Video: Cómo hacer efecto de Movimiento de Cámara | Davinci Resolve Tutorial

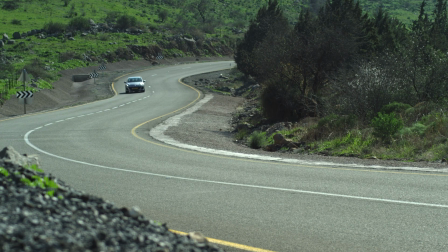0s
En el vídeo de hoy te enseñaré cómo puedes pasar de tener un plano fijo a tener el mismo vídeo pero con movimiento de cámara.
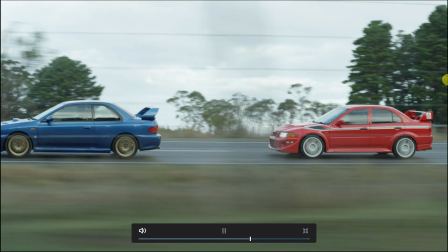6s
También te enseñaré a añadir más movimiento de cámara a vídeos donde ya haya movimiento para crear una sensación de mayor velocidad.
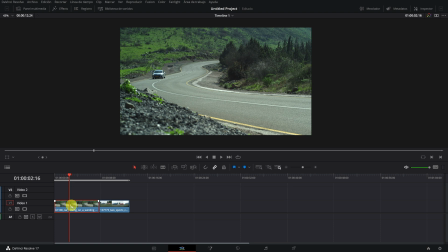14s
Empezaremos por el clip que no tiene movimiento.
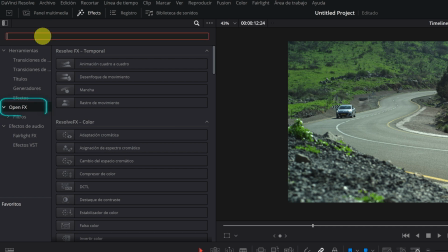17s
Debemos dirigirnos al panel de efectos, ahora hacemos clic en el apartado OpenFX y dentro de OpenFX tenemos que buscar el efecto de movimiento de cámara.
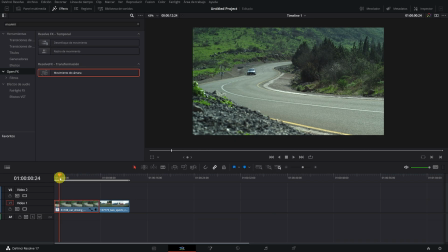25s
Clicamos encima de él y lo arrastramos a nuestro clip. Ahora tenemos un movimiento de cámara, pero es algo muy exagerado. Seleccionamos el clip y vamos a la pestaña de inspector. Hacemos clic en efectos.
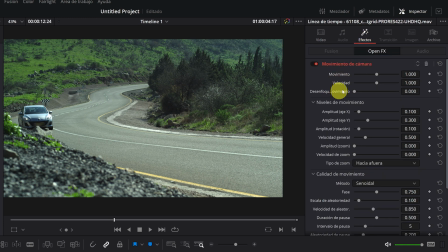37s
Aquí vemos un montón de parámetros distintos. Los más importantes son los tres primeros. Movimiento, velocidad y desenfoque de movimiento. Los demás ajustes es para cambiar aspectos más concretos.
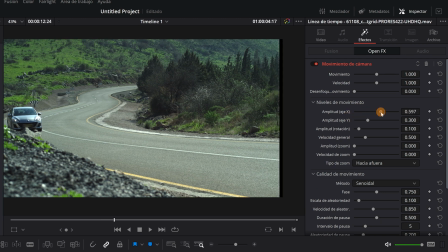50s
Ahora, por ejemplo, vamos a cambiar el parámetro de amplitud, eje X. Si lo aumento, aumentará el movimiento de cámara de izquierda a derecha.
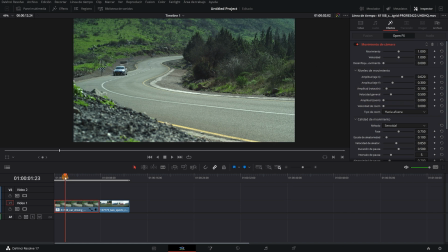58s
El primer inconveniente al aplicar este movimiento de cámara es que pueden quedar bordes negros en el vídeo, como podéis ver aquí.
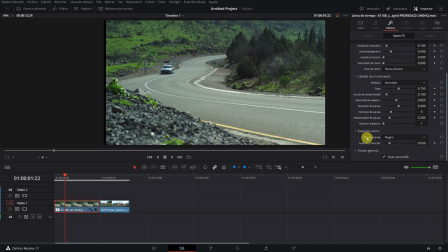66s
Para arreglar esto, debemos ir al apartado de espacios vacíos y ahí podéis cambiar el tipo de borde o acercar y recortar el vídeo. Haremos zoom y se eliminarán los bordes negros, pero yo recomiendo cambiar el tipo de borde de negro a reflejo.
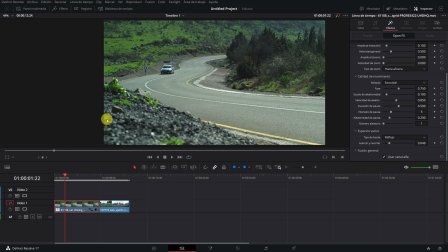82s
Esto nos creará un efecto espejo que rellenará todos los bordes negros del vídeo.
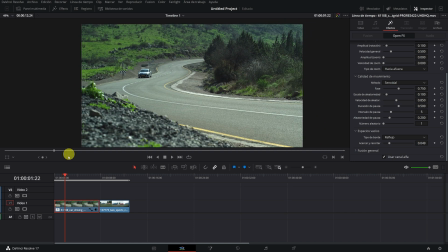87s
Si le dais a reproducir apenas se nota. Con esto te ahorras tener que hacer zoom en el vídeo y perder calidad de imagen. Quería enseñaros este problema y las soluciones que hay. Ahora voy a poner la amplitud del eje X que hemos modificado a como estaba en un principio. Para que el movimiento de cámara no sea tan exagerado voy a bajar la velocidad, más o menos a la mitad,
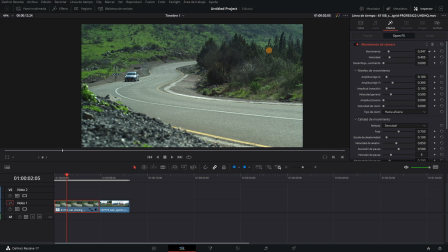111s
y también bajo el movimiento, así nuestro vídeo parecerá que se ha grabado a mano y no en un trípode.
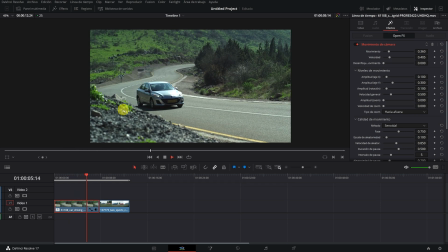118s
Para que el movimiento no se repita igual una y otra vez tenemos que dirigirnos a los ajustes del efecto y modificar los parámetros de escala de aleatoriedad,
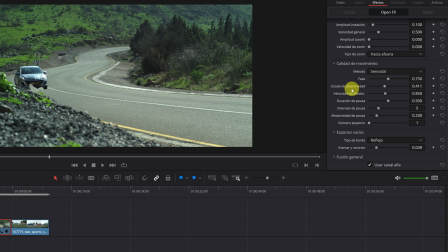128s
la velocidad de aleatoriedad. También puedes cambiar la aleatoriedad en pausa y aumentar el número aleatorio.
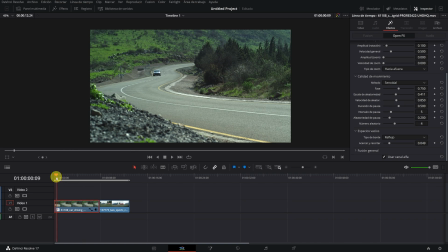133s
Así. Ahora, el movimiento de cámara no repetirá el mismo patrón una y otra vez. Y será mucho más natural. Perfecto, ya tenemos movimiento de cámara en nuestro plano fijo.
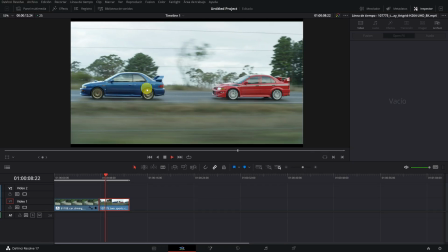144s
Ahora toca añadir aún más movimiento a un vídeo que ya lo tiene. Usaremos este ejemplo de los coches que van a gran velocidad.
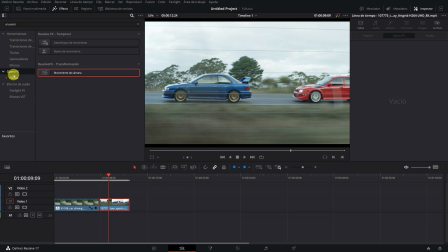152s
Ahora vamos al panel de efectos. OpenFX y buscamos el efecto de movimiento de cámara.
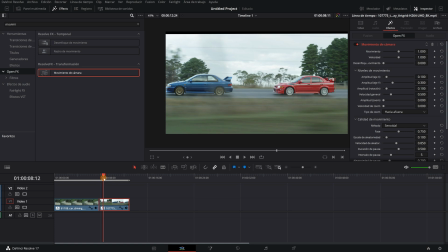157s
Aplicamos el efecto. Ahora ya tendríamos el movimiento en el vídeo.
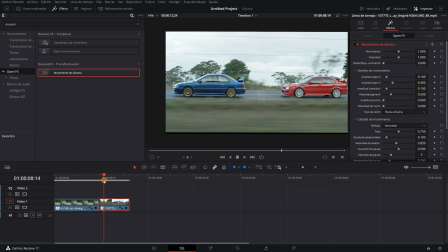160s
Lo que voy a hacer es que el vídeo empiece con poco movimiento y a medida que nos acercamos a los coches haya más y más movimiento.
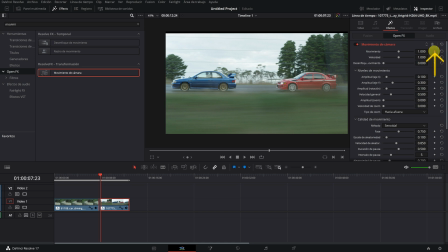167s
Creamos un keyframe al principio del vídeo pulsando en este icono de rombo y bajamos el valor a cero.
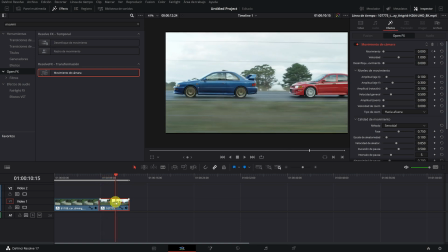174s
Ahora avanzo el vídeo más o menos por aquí que ya estamos bastante cerca de los coches y aquí vuelvo a crear un keyframe poniendo el movimiento al máximo. Por último, arreglamos la parte de los bordes negros. Como ya sabes, puedes cambiar el tipo de borde o puedes hacer zoom en acercar y recortar.
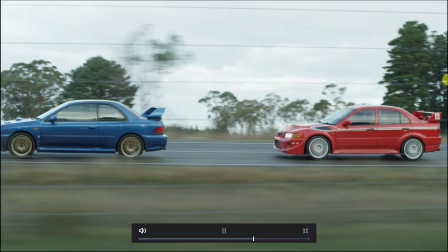195s
Hecho esto, ya tendríamos nuestro efecto terminado. Espero que este vídeo te haya ayudado, es un efecto muy útil y no mucha gente sabe que DaVinci Resolve trae esta opción. Y nada más, nos vemos en el próximo vídeo, o no.